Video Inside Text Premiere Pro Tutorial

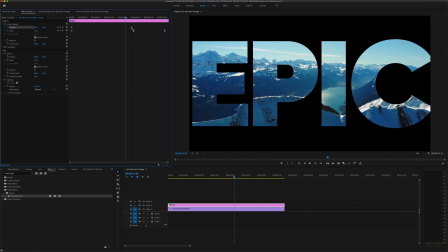8:13 I'm just going to slide that first keyframe I set for position over to the left a little bit so it starts a little bit earlier,
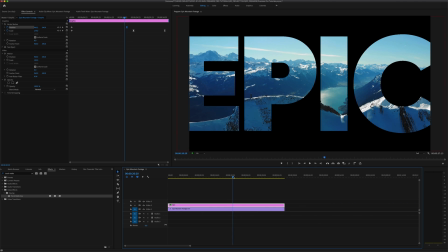8:19 kind of to balance out how things enter the screen. That looks pretty good.
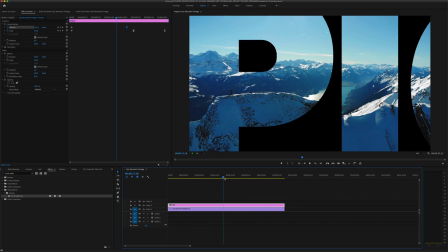8:25 And if I scrub through the timeline, everything kind of sits in the middle nicely from beginning to end, nice and smooth.
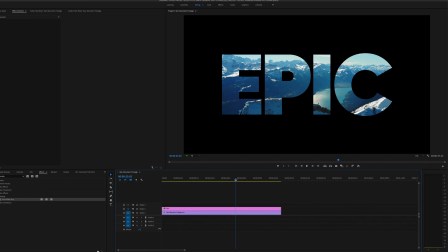8:32 Maybe give that a little play here.
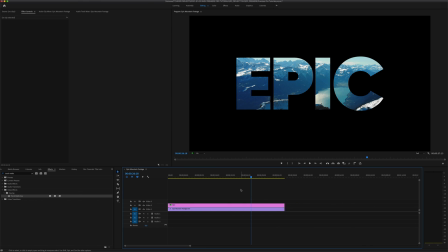8:37 And that's looking pretty good to me. And again, we could probably stop right here. It's pretty good right now. But I want to enhance this even further and make it all the more epic. I want this mountain footage to zoom out even further as the scene progresses. It's sitting inside my text, but it's still actually the full width and height of the scene.
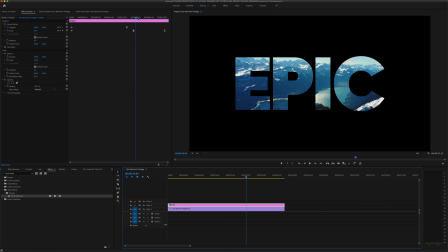8:57 So there's room to play with it here and bring it down further in size.
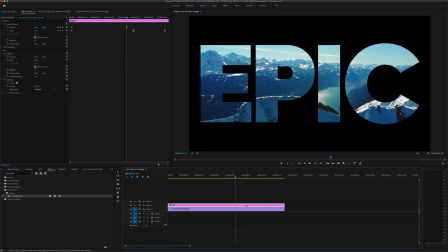9:01 Now you might think I could just go down here in the timeline, select that mountain video clip,
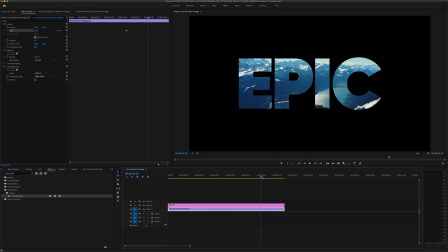9:07 and then add a few keyframes and animate it the same way I animated my text layer. But if I try and change the scale on that clip, you'll see that both the text and the mountain video change in size, which is not what I want. And that's because of the track mat key, which is kind of attaching both those tracks together.
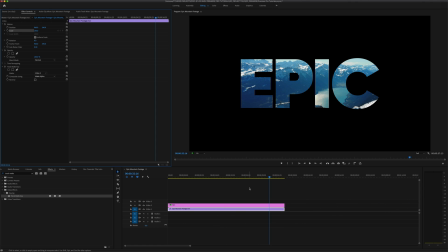9:26 But there is a way to do this, so I'm going to undo those last couple changes, and then go down to my footage, and right-click,
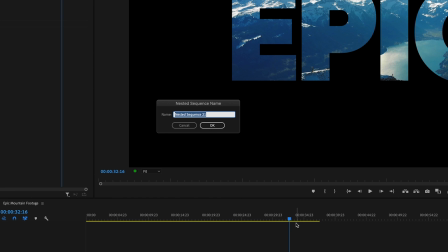9:34 and then select Nest, which is going to open up a dialog box where I can create a nested sequence. I can give that nested sequence a name, click OK,
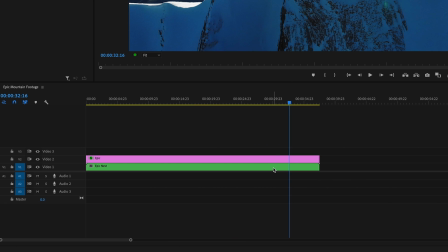9:45 and now you'll see that my original footage has changed colors, indicating that it is now a nested sequence. And if I double click on that,
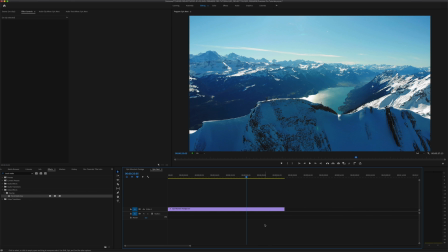9:53 I can open up a new panel window with my new nested sequence. And this nested sequence will contain my clip as well as any effects I've applied to that clip.
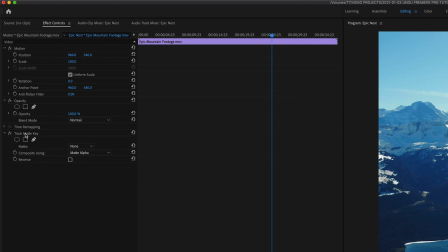10:03 So this clip still has the track mat key effect applied to it, but of course there's no text or other mat layer above it, and it's useless here. So I'm going to select that effect, right click, and then select cut.
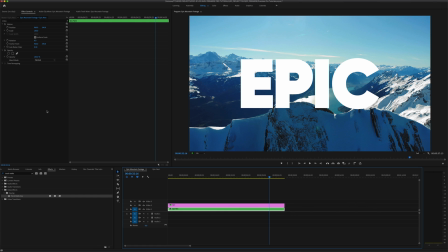10:17 Then I'm going to go back to my original sequence, select my nested layer, and paste that effect onto it.
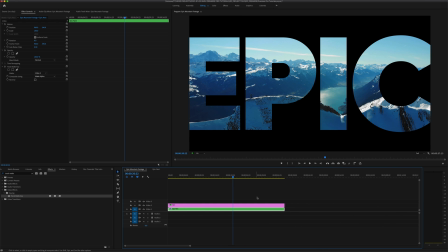10:23 And now I have my original track mat key effect applied to the nested sequence.
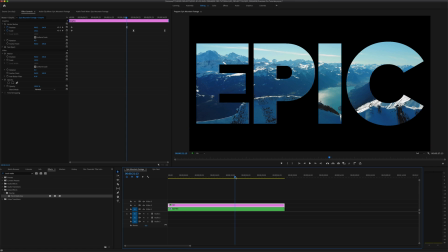10:29 And with a little bouncing back and forth between my two sequences,
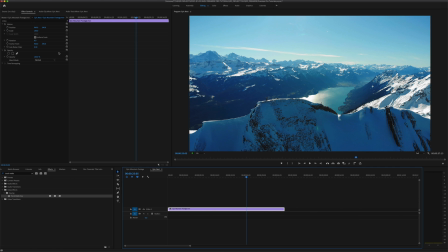10:33 I can apply a scale animation to the footage in the nested sequence without disrupting the original sequence. This can take a little tinkering, so I'm going to fast forward here quickly. And once I'm happy with my changes, I'll play that back.
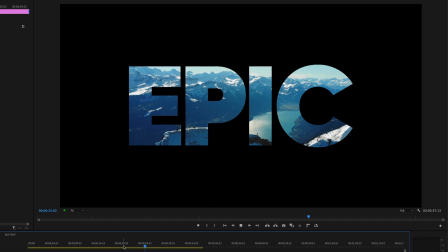10:48 And you'll see our mountain footage zooming away even further than before and creating a far more cinematic and dramatic effect.
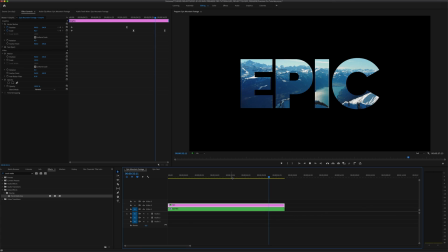10:56 It might seem a little jumpy and pixelated in the program window, but once we render that or export it, it'll be perfectly smooth. Just to give you a better idea of what I've done here, I'll turn off that track mat key effect here,
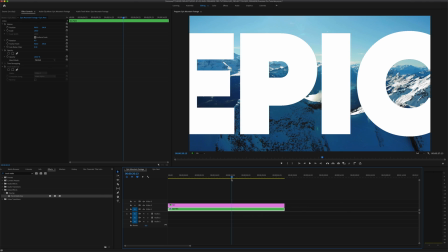11:08 and you'll see the nested footage is now sort of shrinking along with that text a little more to add to the effect.
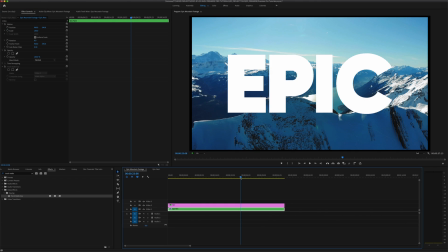11:16 I can go in here and fine-tune to my heart's content and make it just perfect.
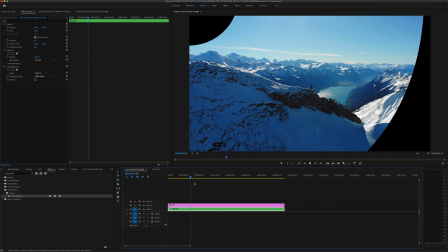11:22 And once I'm done finessing, I'll have a nice animated sequence here where everything comes in nice and smooth.
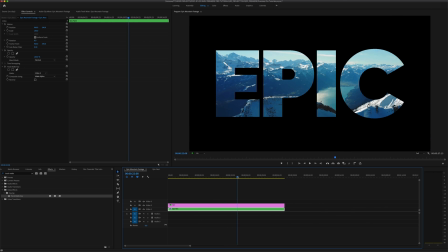11:28 And when it gets smaller, the footage behind it keeps on zooming out nicely.
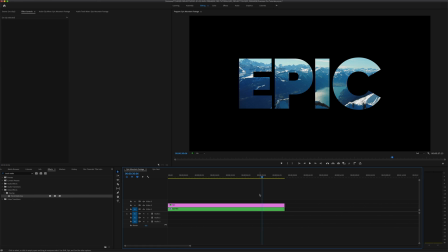11:35 All right, so that's how you place video inside text and create a cinematic title intro like this.
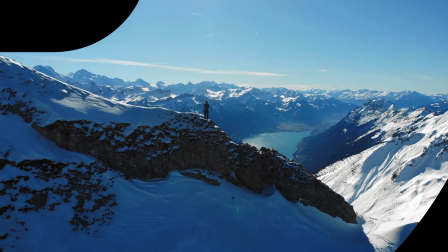11:41 I'm going to play the final result out full screen while I say my goodbyes. And if you found this video helpful, please don't forget to subscribe and give us a like.